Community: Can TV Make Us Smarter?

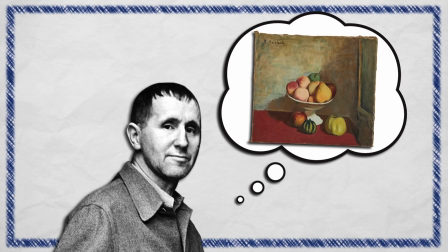(4:03)
Brecht criticized art's traditionalist tendencies, which he thought led to a constant repetition of the same stories in creative forms.
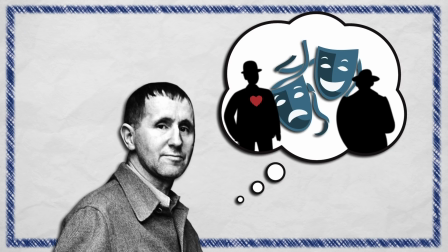(4:11)
So rather than appealing to the audience's hearts like most art of his time, he sought to speak to their minds.
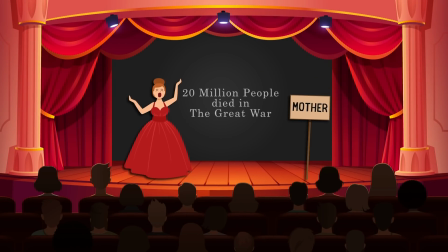(4:17)
That meant using both songs, placards, and projections of ideas onto the stage to hammer home the meaning he wanted the audience to get.
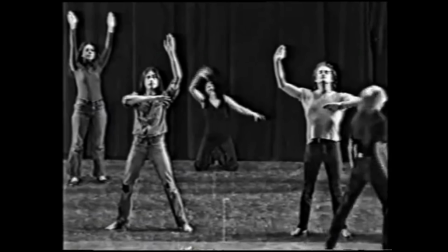(4:24)
These plays weren't subtle works using subtext to convey ideas. They were intellectual works that put the ideas front and center.
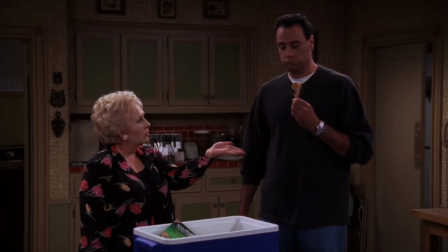(4:31)
So if he were alive circa 2009, he probably would have been sick of all the multicam network sitcoms that recycled the same
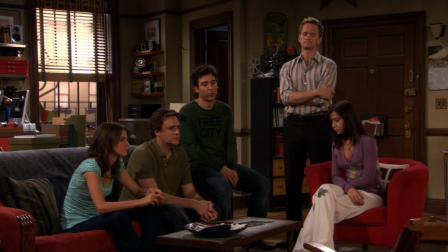(4:38)
themes over and over without ever shaking things up or exploring challenging ideas. Of course, Dan Harmon has always seemed similarly bored with traditional sitcom tropes.
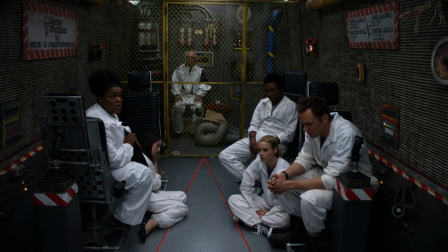(4:48)
From his early days of Heat Vision and Jack, into Community, and up through the modern reign of Rick and Morty,
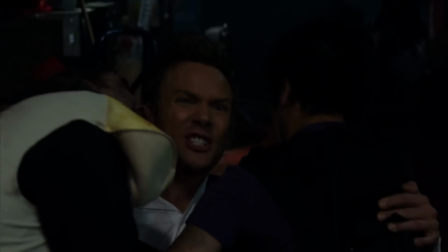(4:53)
Harmon has pushed against TV's tendency to simply repeat what's worked in the past. And this means that rather than recycling the same tropes that we're used to,
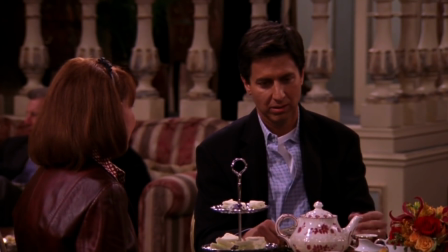(5:01)
so that watching television is a pacifying experience, where our body melds with the couch, and our mind melds with the screen, and our mouth melds with a bowl of pizza rolls covered in queso, Harmon wants to disrupt our assumptions. And he does so by subverting, criticizing, and sometimes just straight blowing up classic sitcom tropes.
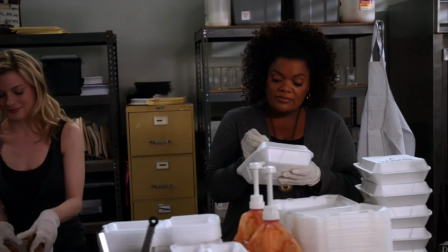(5:18)
Occasionally, that means using the spiritual perfection of chicken fingers to explore the dynamics of mafia films and the divine silliness of mafia cosplay.
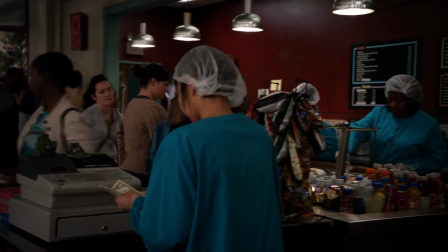(5:25) To us, lines were for suckers, hacks, sheep. We were wolves.
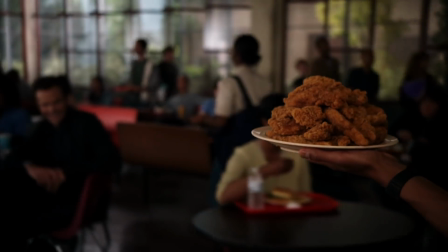(5:30) And we had the chicken to prove it.
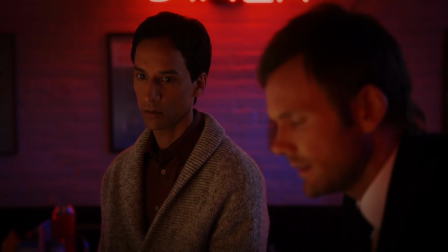(5:32)
Sometimes it means using a Pulp Fiction episode to actually do a My Dinner with Andre episode that explores how we can use film to make human connections.
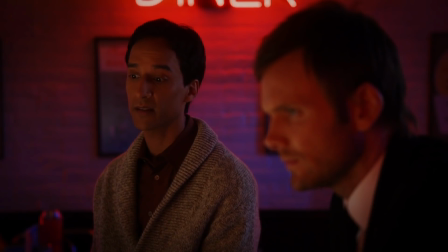(5:39) I chose My Dinner with Andre because it's about a guy who has an unexpectedly enjoyable evening with a weird friend he's been avoiding lately.
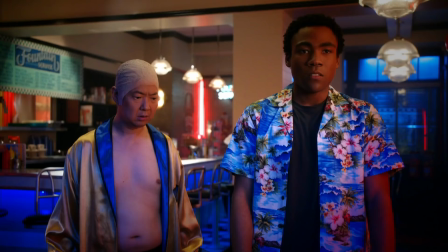(5:45)
But in both cases, the show is simultaneously having fun with classic film tropes,
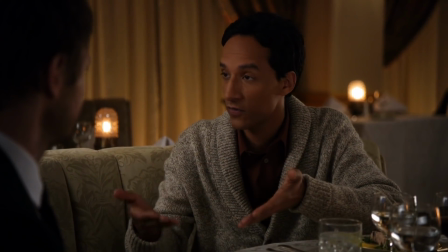(5:50)
while also getting us to reflect on what happens when we can only make sense of our lives through the framework of these tropes.
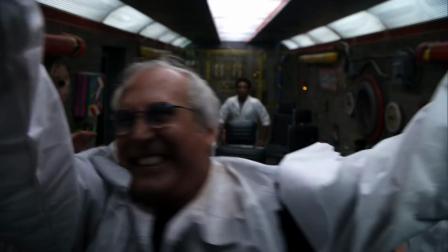(5:55)
Indeed, many of the study group's best antics are the result of their inability to think outside of the rigid box of pop culture.
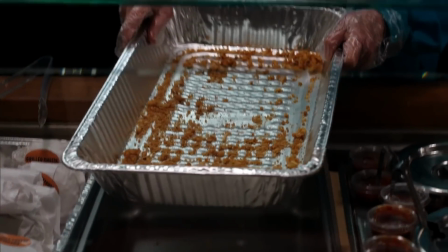(6:02)
When faced with a basic problem, the dining hall running out of chicken fingers, they turn to cultural tropes for their solution.
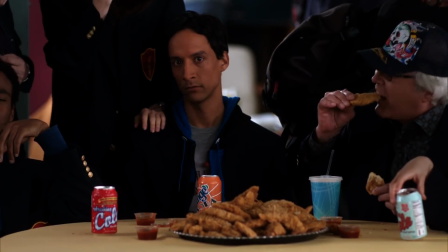(6:08)
In this case, that means going full Goodfellas and tearing the group apart in the process.
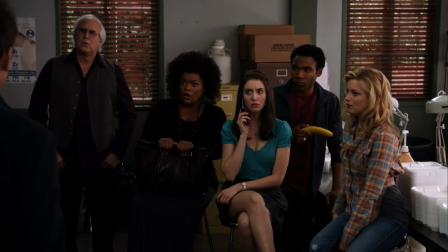(6:13) I don't believe what greedy sellouts you people turned out to be. I'm not gonna stand here and be ignored.
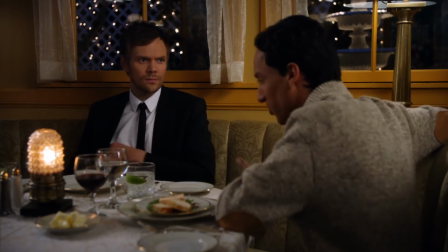(6:18)
In a less frivolous example, Abed's dinner with Andre occurs when he can't conceive of what a standard adult dinner would look like outside of a film reference.
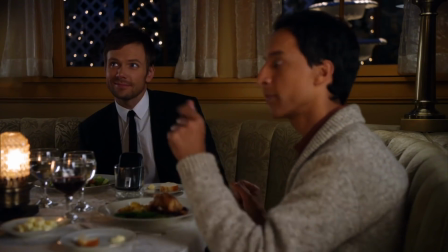(6:26)
Here, even his attempt at normalcy is completely mediated by a work of cinematic fiction.
I'm sorry, so you're ending early? Because in My Dinner with Andre, the waiter brings...
The show constantly encourages us to think critically about what we're willing to accept as entertainment, and why we're content to watch the same tropes play out over and over again. We see this in the Freaky Friday episode, If you're worried about Abed, you should talk to him.
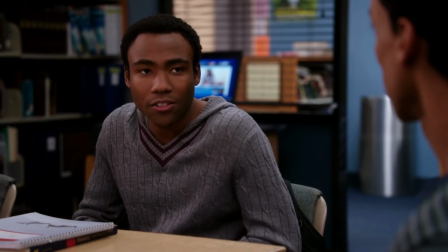(6:48) Right.
I should talk to him. in which Troy and Abed buy a six-pack of body-switching movies.
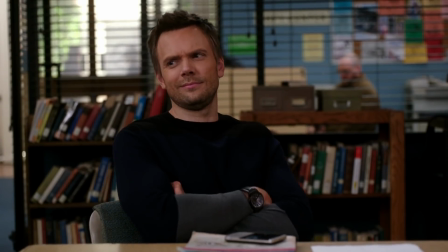(6:54)
This, of course, makes you think, how in the hell has this idea been recycled 6 different times?
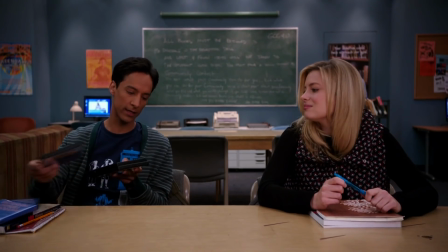(6:59) Change up. 13 going on 30. 17 again, 18 again, vice versa. Freaky Friday.
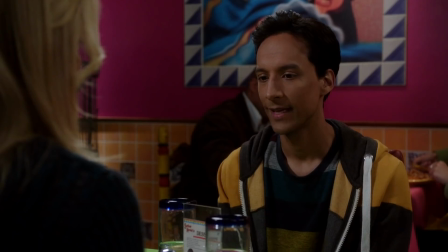(7:04)
But not content to merely roast a tired trope, Community uses this trope to create an oddly sweet breakup for Troy and Britta,
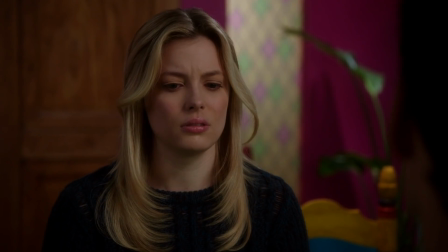(7:11)
while also bucking against the inanities of standard sitcom breakups.
Wait, are you breaking up with me?
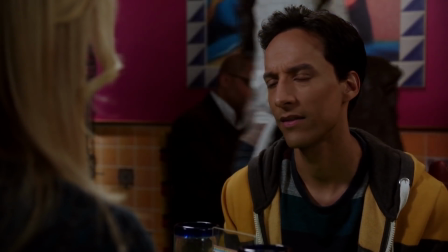(7:18) I think so.
One of the show's underlying arguments seems to be that the reason we're served the same slop over and over is that we keep coming back to the trough without any complaints.
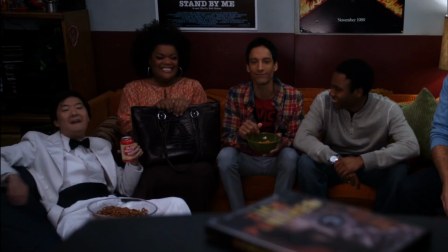(7:28)
Case in point, Abed and Troy's obsession with the fictional Kick Puncher film franchise,
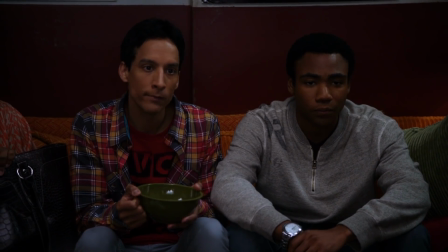(7:32)
which is clearly a parody of the way the action genre recycles these same formulaic tropes over and over again.
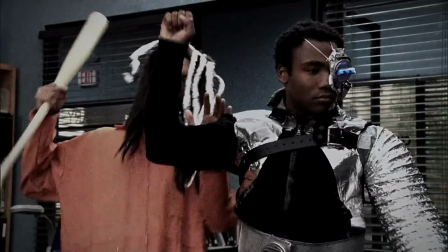(7:38)
But through this ongoing bit, we can also see, if we're willing to be introspective,
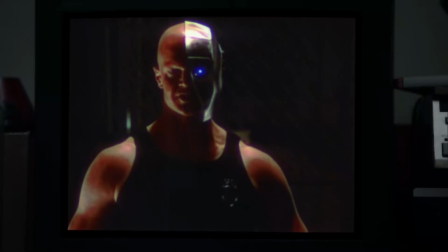(7:42)
how often we too are just like Troy and Abed, letting ourselves fall prey to crappy recycled movies because of the hype.
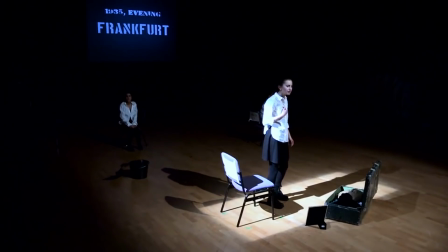(7:49)
It's a version of what Brecht was doing with his interventionist style, making the audience reflect on themselves.
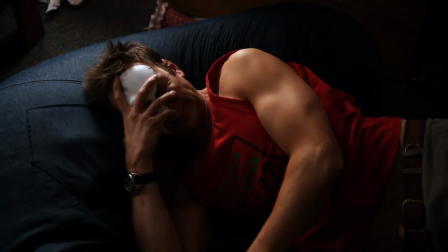(7:55)
So sure, Community might not have the same grand ambitions that Brecht had to change theater so that theater in time could change the world,
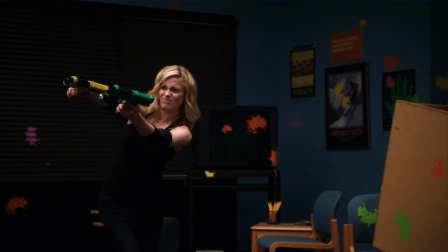(8:02)
but it does seem to have a clear mission: to use its extreme meta-ness to make you rethink your own expectations about contemporary media.